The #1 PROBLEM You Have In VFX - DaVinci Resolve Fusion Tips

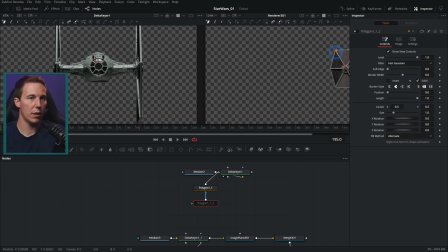I'll just make a new mask and plug it into our polygon and just cut the wings off of this thing.
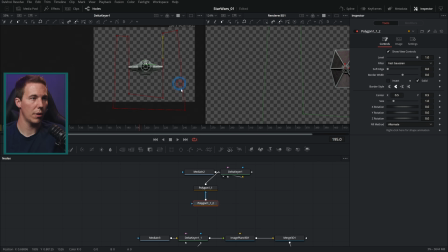Just do a terrible job. Here we go. So we just have the middle of this.
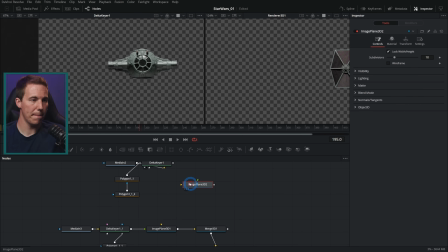We're going to plug this into another image plane 3D, just like this, and put that into our merge.
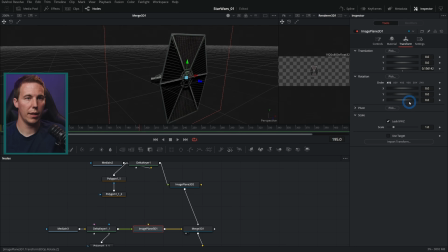Let's take this image of our wing here and let's rotate that 90 degrees on the y-axis. And I'm just gonna line this up with the side of our TIE Fighter like this. Just kind of lining that up in 3D. There we go.
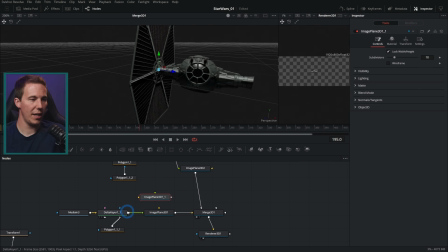I'll just take this same one and copy and paste it and drag this same delta keyer, this same image right into that same image plane, put that in and move this over like that. That kind of duplicates it like this. And look what we got. Look at this. Look what we got going on here.
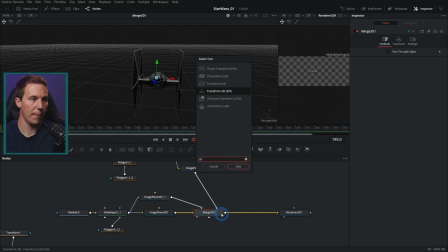I'll just make a transform 3D. Look at that. We have a TIE Fighter, sort of. It looks kind of bad right here, but check this out. We have some 3D parallax. We have a lot of what we're trying to do. And this is just from 3 images.
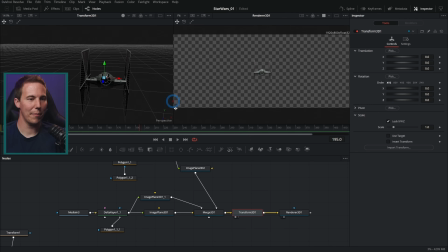Okay? We have this all set up, and now we can take this renderer 3D and we can merge that over all of our stuff.
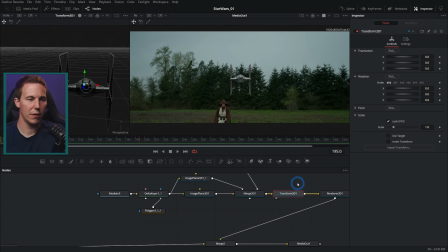And with our transform 3D selected here, we can do some rotation and everything, and we can have a pretty convincing flyby of our TIE Fighter We can have that fly by.
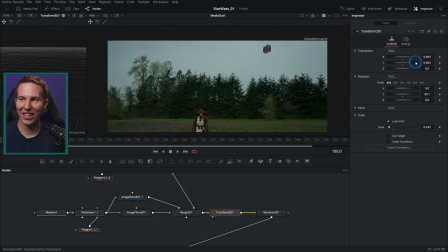With parallax and everything. Look at that. That's so sick. And because it's going to be far away and it's going to be blurry, it just doesn't have to be that perfect.
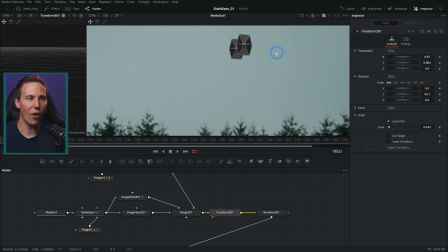We can get away with this stuff without knowing all of that stuff we thought we need to know, right? Again, we'll just take this blend down a little bit just to blend it with the sky. Guess what?
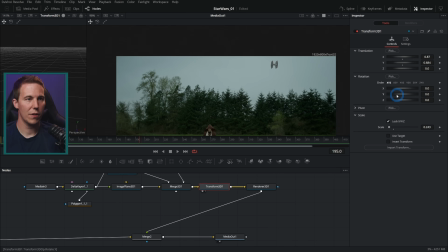Instant atmosphere. You can have that turn. And for the most part,
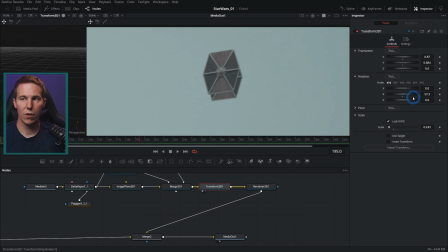you know, all the way from like about here to here, that looks pretty good. Right there on the sides, we can kind of see that these cards are a little bit too thin. But if we're just off axis a little bit, it's pretty convincing. It looks pretty good, especially if it's going to be moving, right?
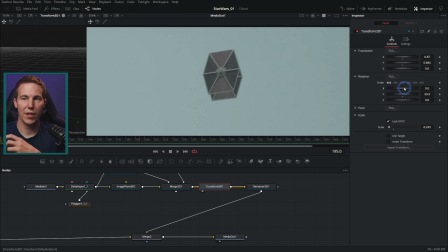You don't need something fancy to even have this kind of 3D flexibility right here inside of Fusion.
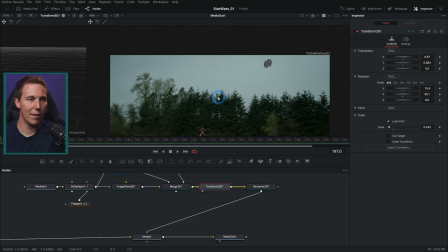And if we want to put these in the sky and track them, we don't need a full 3D track.
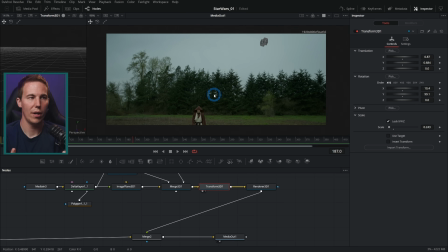You don't need to be amazing at match moving and, you know, figure out where everything is in the 3D space and know all this stuff about your camera. Literally, you can get away with a planar tracker. Just going to type in planar tracker.
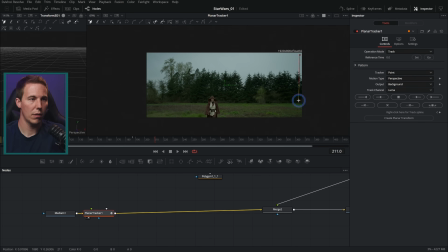Select about the middle of our movement here. Select these trees. Hit set and track forward. Go and track backward.
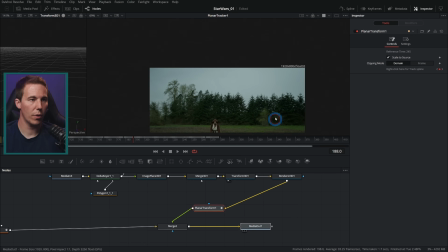And we can run this whole thing through a planar transform. And now we can have this TIE fighter going by.
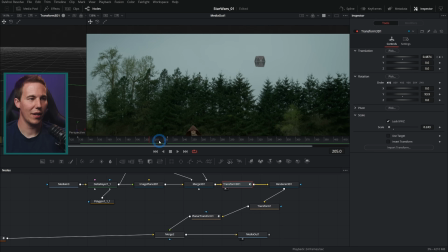And you see parallax and everything. There we can have it bank. Here we go.
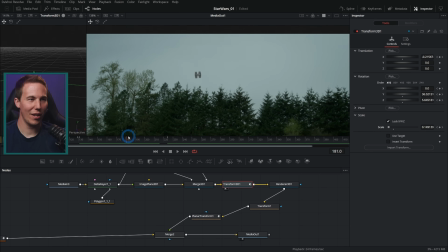Now we get some awesome animation of this TIE fighter that totally works.
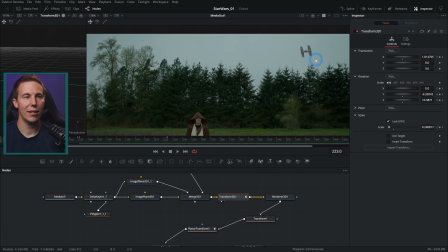And we just don't need to go crazy on it. This is all just animating stuff with a still. Click the link down below to download this footage, play around with it, and remember to keep things simple. You don't need to overcomplicate stuff, all right? All right, there's the download for the Star Wars stuff. And if you want to learn Fusion, my name's Casey, and I want to teach you. So I hope this was helpful. Okay, bye.